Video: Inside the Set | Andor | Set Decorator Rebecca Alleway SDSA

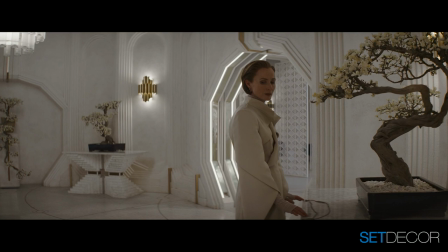16:44 Just the color control and the blooming bonsai trees and the
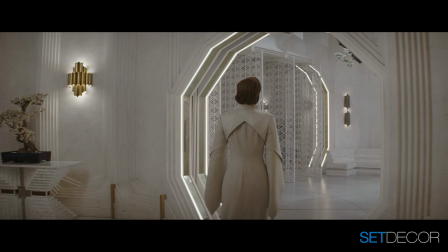16:48 flowers and the chandeliers and the sconces and the table and the chairs.
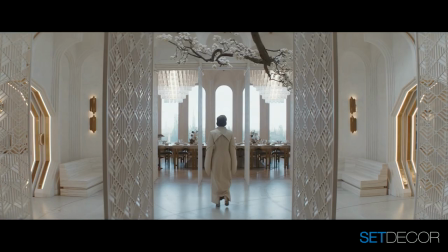16:54 I mean, and the wonderful sunken sofa. I mean, where do you start?
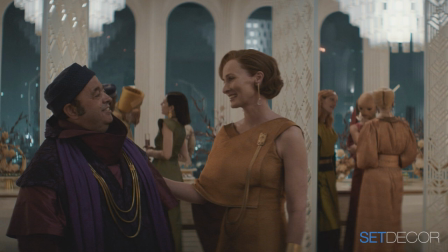16:57 Pretty much everything on the mood board that I found and referenced and thought that's rather wonderful and that works with the character,
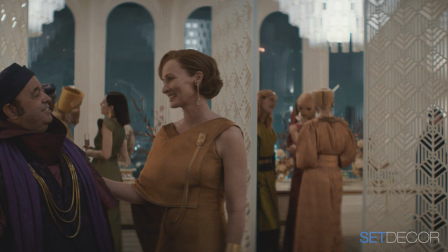17:05 we then made and put into the set. It sort of came together with the architecture that Luke was designing too.
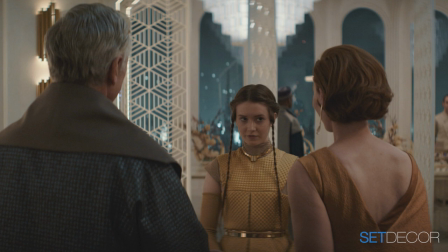17:13 So we both kind of work along the side of each other and then come together, and it all sort of just flowed.
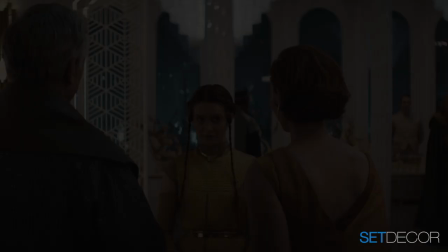17:19 I mean, the idea really was that tapping into the old ancient Chandrillian culture.
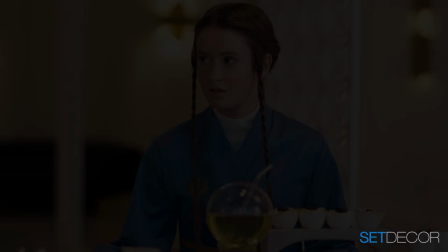17:26 And the closest culture I could think of was Japan. So a lot of my reference was Japanese.
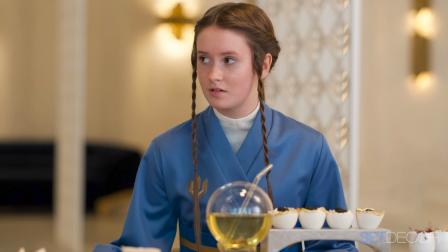17:33 It's not her home. I mean, it's where they're living, but it's where they, you know, it's the embassy.
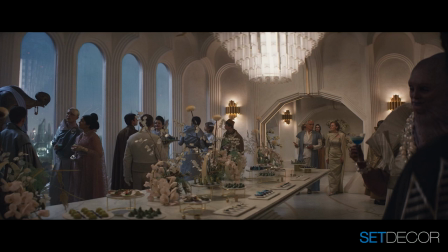17:39 It's the Chandrillian embassy. So it's where they've made home. So I concepted, obviously, all the table and chairs and the lights.
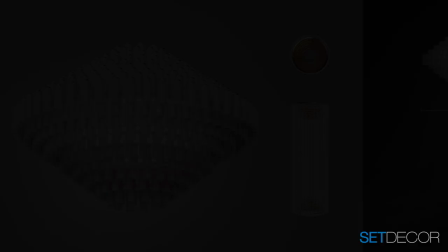17:46 The chandeliers were amazing. So my team found a company that made the chandeliers for
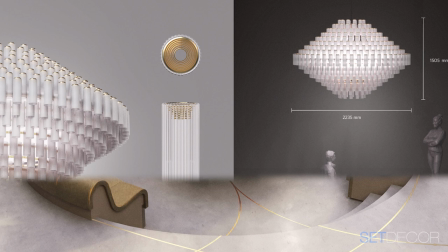17:55 various architect and design companies. I think one did the shard, the lights in the shard.
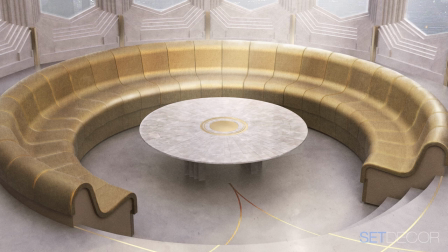18:01 The sofa came from, again, a mood board with just referencing a 70s pit,
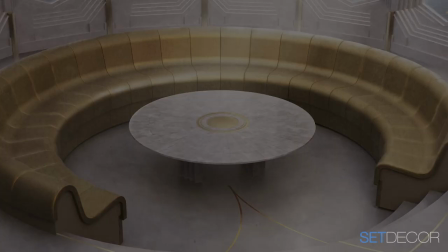18:09 and then it became a bigger thing, and then it became a kind of key focal point for their conversation.
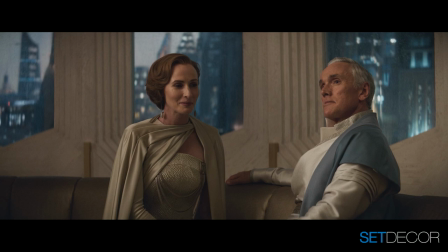18:15 And then from that, it sort of developed. The furniture, I referenced various architects along the way.
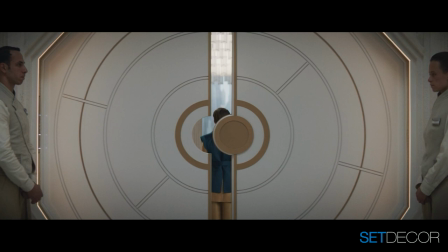18:23 It needed to feel sophisticated and detailed. I suppose also my fear was that if it didn't have enough weight, it would feel as if we'd made it. It would feel rather prop-like. So, you know, everything I considered and visualized how I thought it might look at the end.
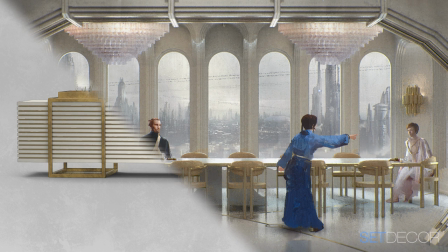18:42 So it didn't feel like it was a kind of prop-made table. And obviously, because of the space, Luca designed this big space, everything had to be made.
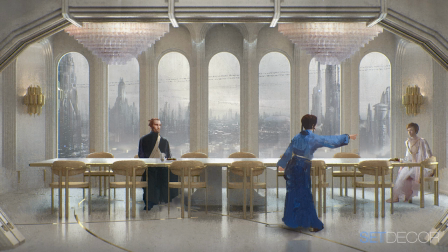18:51 So the size of the table, obviously, and the design of the table.
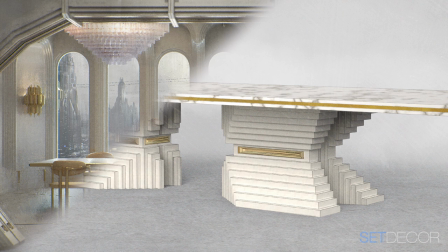18:55 And I knew that we'd be shooting all the way through the space. It very much flowed.
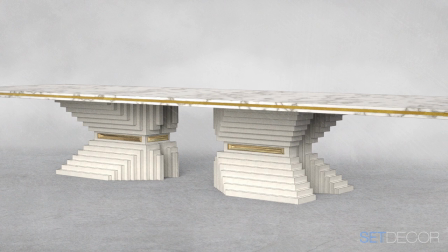19:01 So I knew that the bases of the table would be just as important as the table itself and all part of the architecture.
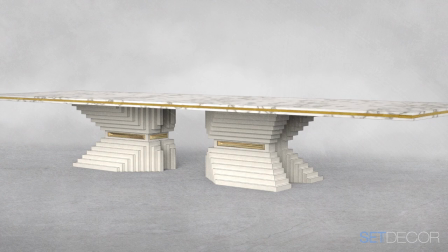19:08 So Luke and I very much referenced the same architects with the step work. And I then drew that, all those references into the furniture,
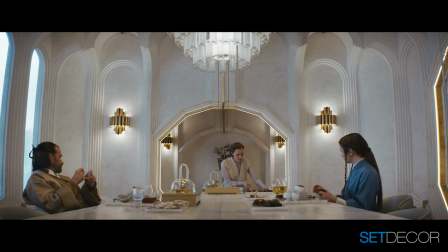19:19 and he drew the references into the architecture, and it all sort of came together.
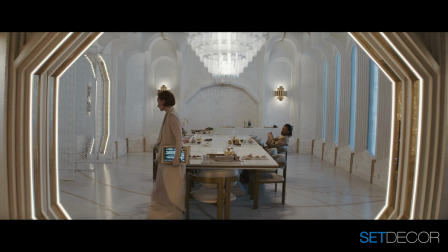19:24 Everything in that set, except for the chairs,
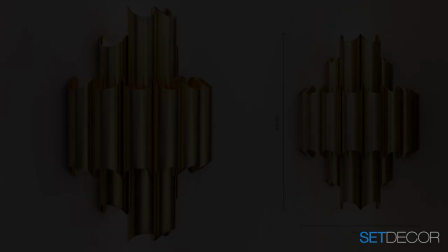19:27 which my fantastic buying team found and we painted and upholstered, everything in the set was made.
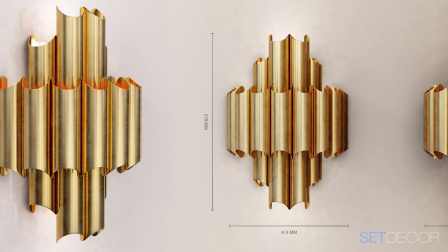19:33 So the lights, the wall lights, the table, the sideboards.
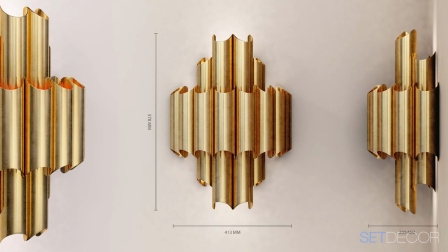19:38 But it meant that every bit of furniture could be built and made to fit that space.
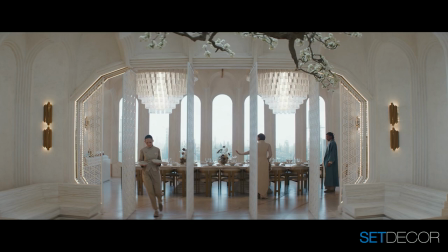19:45 It wasn't about lots of furniture. It was about the weight of the furniture and had a presence.
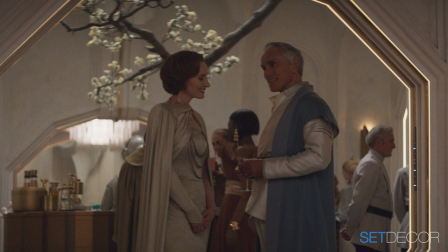19:50 The tree coming through was an amazing reference that I found.
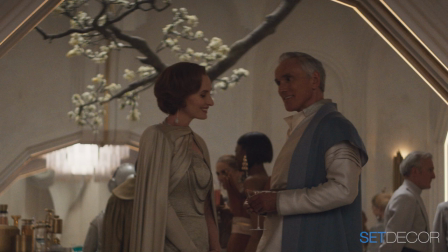19:55 And I know that we were considering doing sort of courtyard, and then that went out, that went by the wayside.
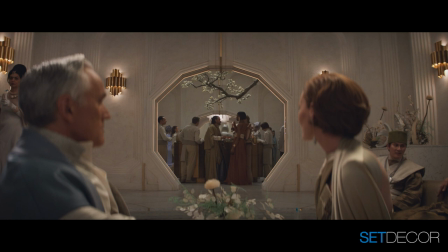20:03 So I still wanted to hang on to bringing some of the outside in. And also Luke loved that idea because he imagined that maybe the embassy was in high Coruscant,
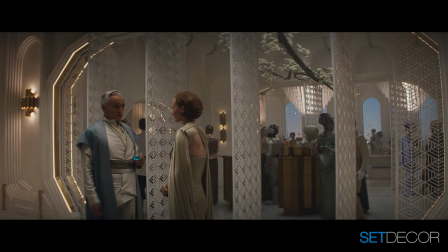20:15 and possibly then, you know, this was sort of the highest you could get, and in almost, you know,
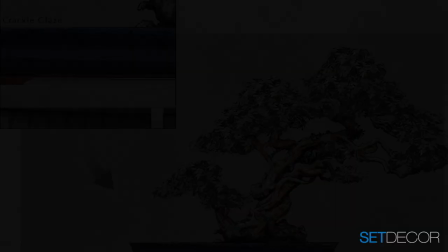20:21 the sort of on the roof. And the Greens team did a fantastic job of, you know,
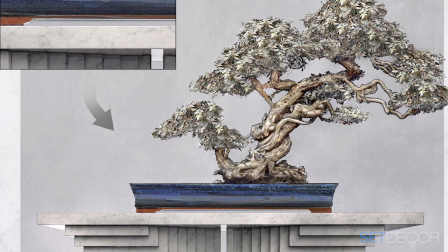20:26 most of the bonsais and the tree blossom breaking through obviously were all molded from bits of driftwood.
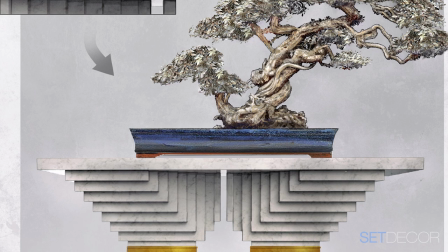20:33 And again, I concepted them, gave them the shape of where we wanted to go with everything, and then they put it together.
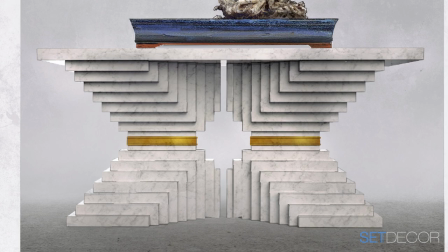20:41 Can you describe a little bit the staff that you use and the different departments that you have at your beck and call?